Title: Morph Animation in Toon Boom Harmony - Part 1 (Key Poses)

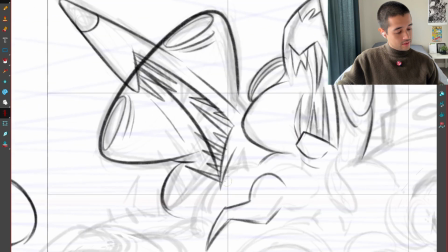3014s
Doing that allows me to create a better silhouette here for that tooth there.
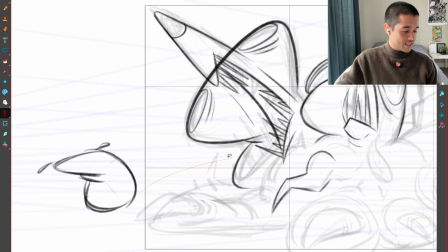3020s
And the apex of this line could be down like this, so it's like the flowers like here. Animations concept, translating animation concepts.
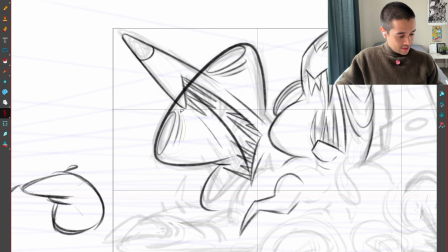3030s
Stretching these eyes.
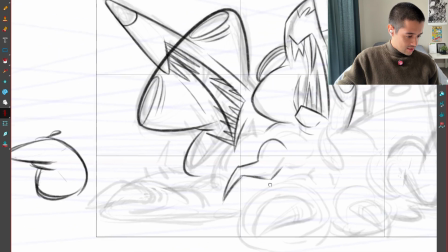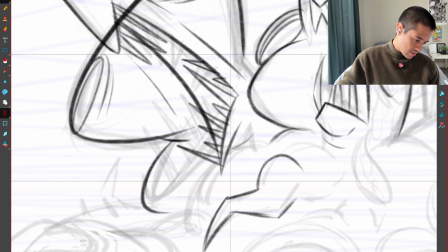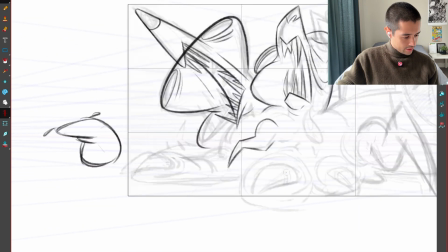3047s
Cool, cool, cool. Let's go, let's go, let's go, let's go.
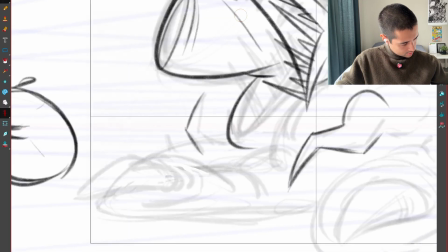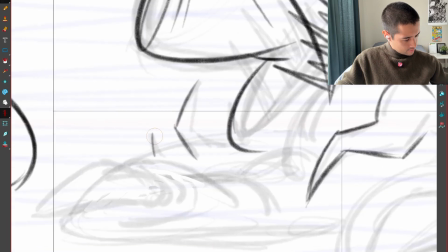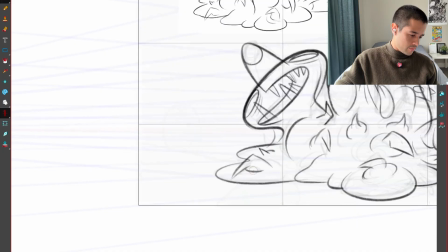3066s
Beautiful.
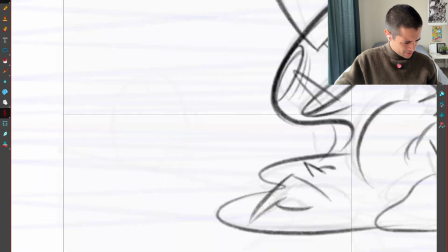3069s
Look at this horrible stuff. Horrible in the good way.
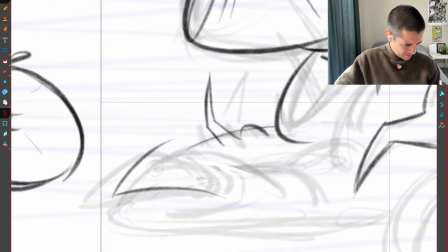Henry, how is that we're going to get there? How is that you're going to get there on the nail? Chill. Chill, you'll see.
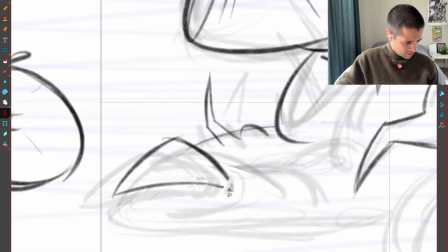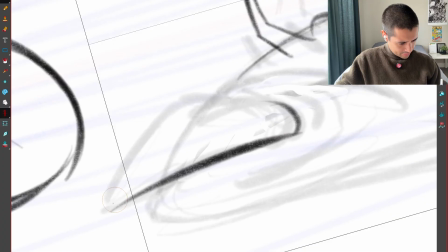3094s
Chill, my dude. We're going to figure it out. I have no idea yet.
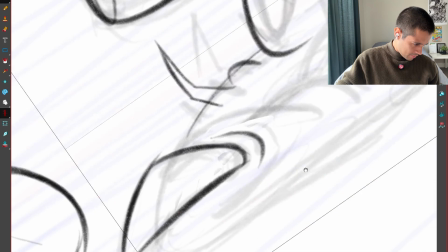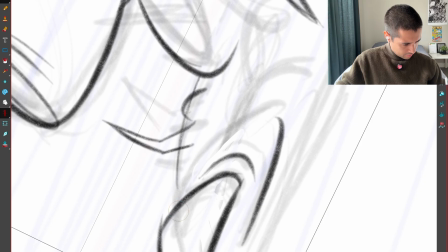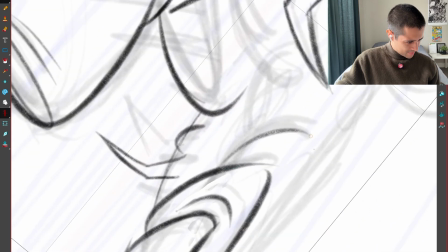3110s
Awesome. Gross.
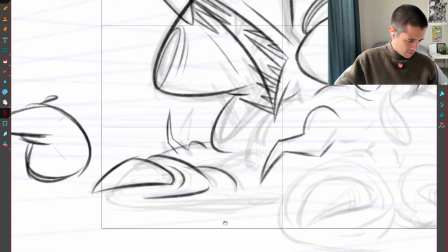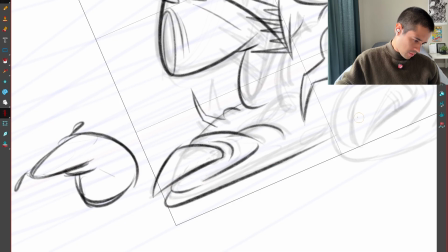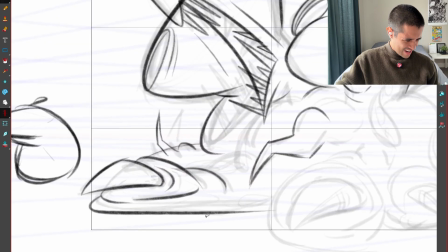3122s
Heck yeah.
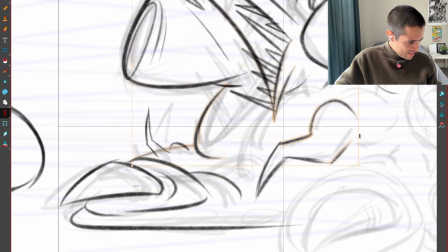3132s
Ah! Get out of here.
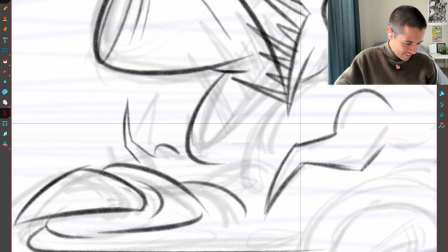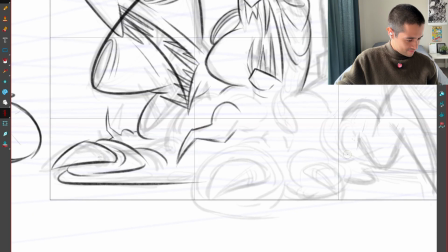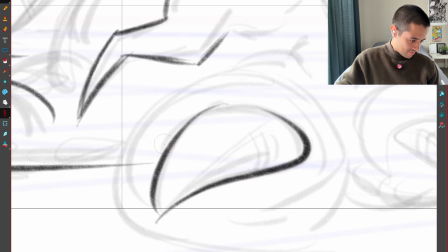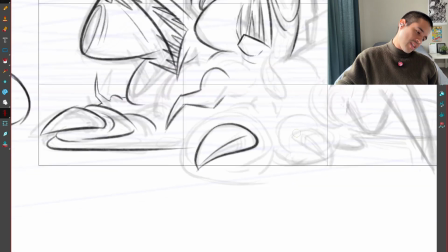3150s
Boom. I can add this line here to represent like a 3D edge there.
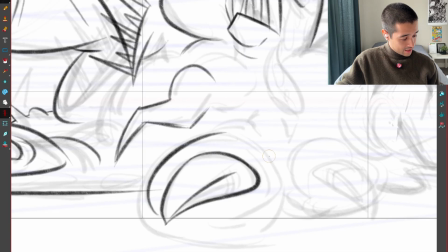3160s
Maybe 2 lines here. Nah. Every line that I am adding is a line that I have to track, or a volume or shape that I am creating. So I have to be very mindful with how many lines I'm going to add, and if like I really need to add those lines.
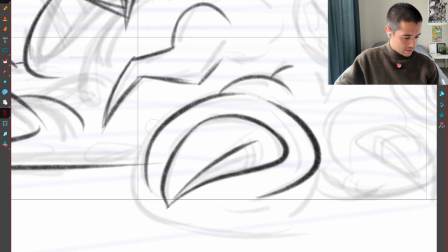For example, here, this line this port here can be the same line that connects here.
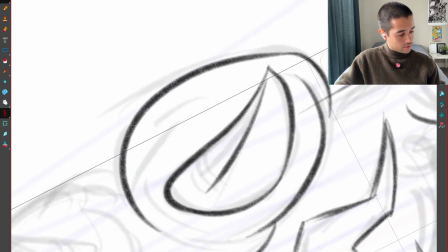3191s
So I don't have to track another line, and I am in some way simplifying all of this stuff.
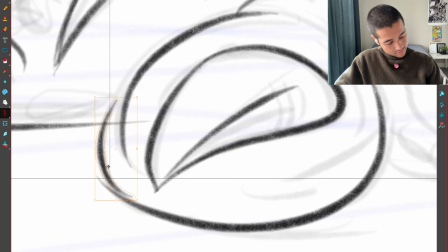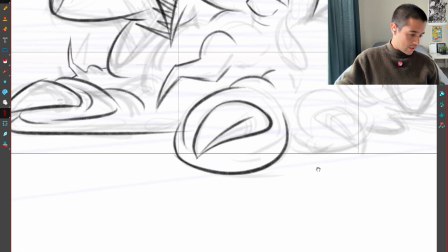3204s
Also,
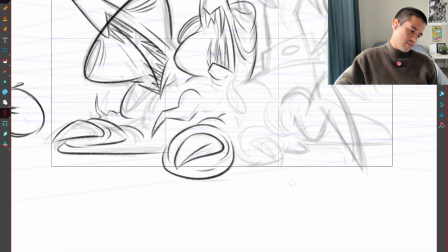3209s
no, I want to add another one here. Just as it's going forward towards camera, I want to add more details so it looks gross.
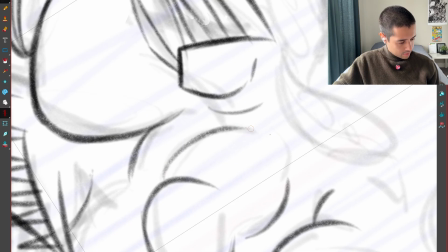3221s
I'm drawing around here. Awesome.
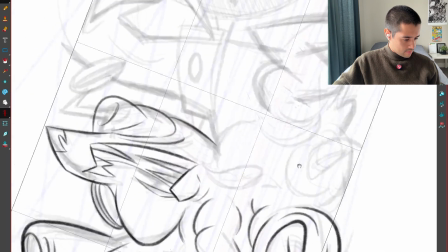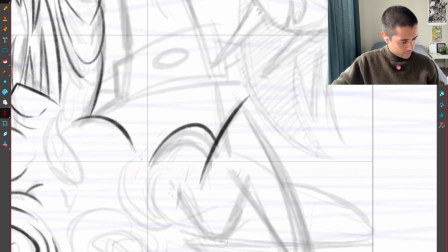3231s
Boom. Boom. Time. 54. 6 minutes.
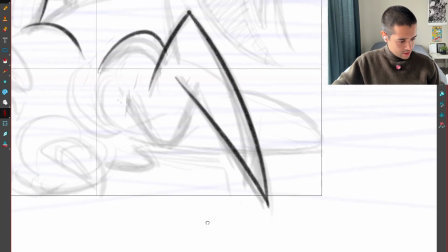3236s
Let's finish this in 6 minutes. Less than 6 minutes. I don't want to take too much time on the keys.
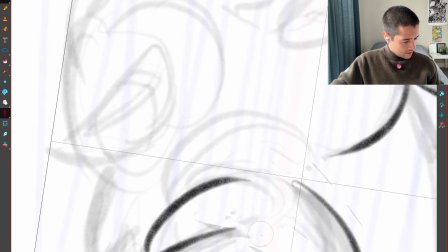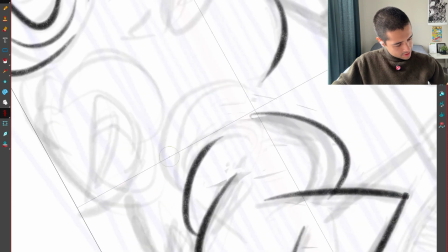3249s
Contrast.
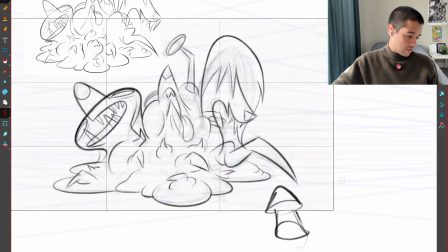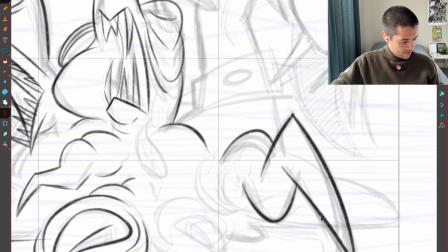3256s
No.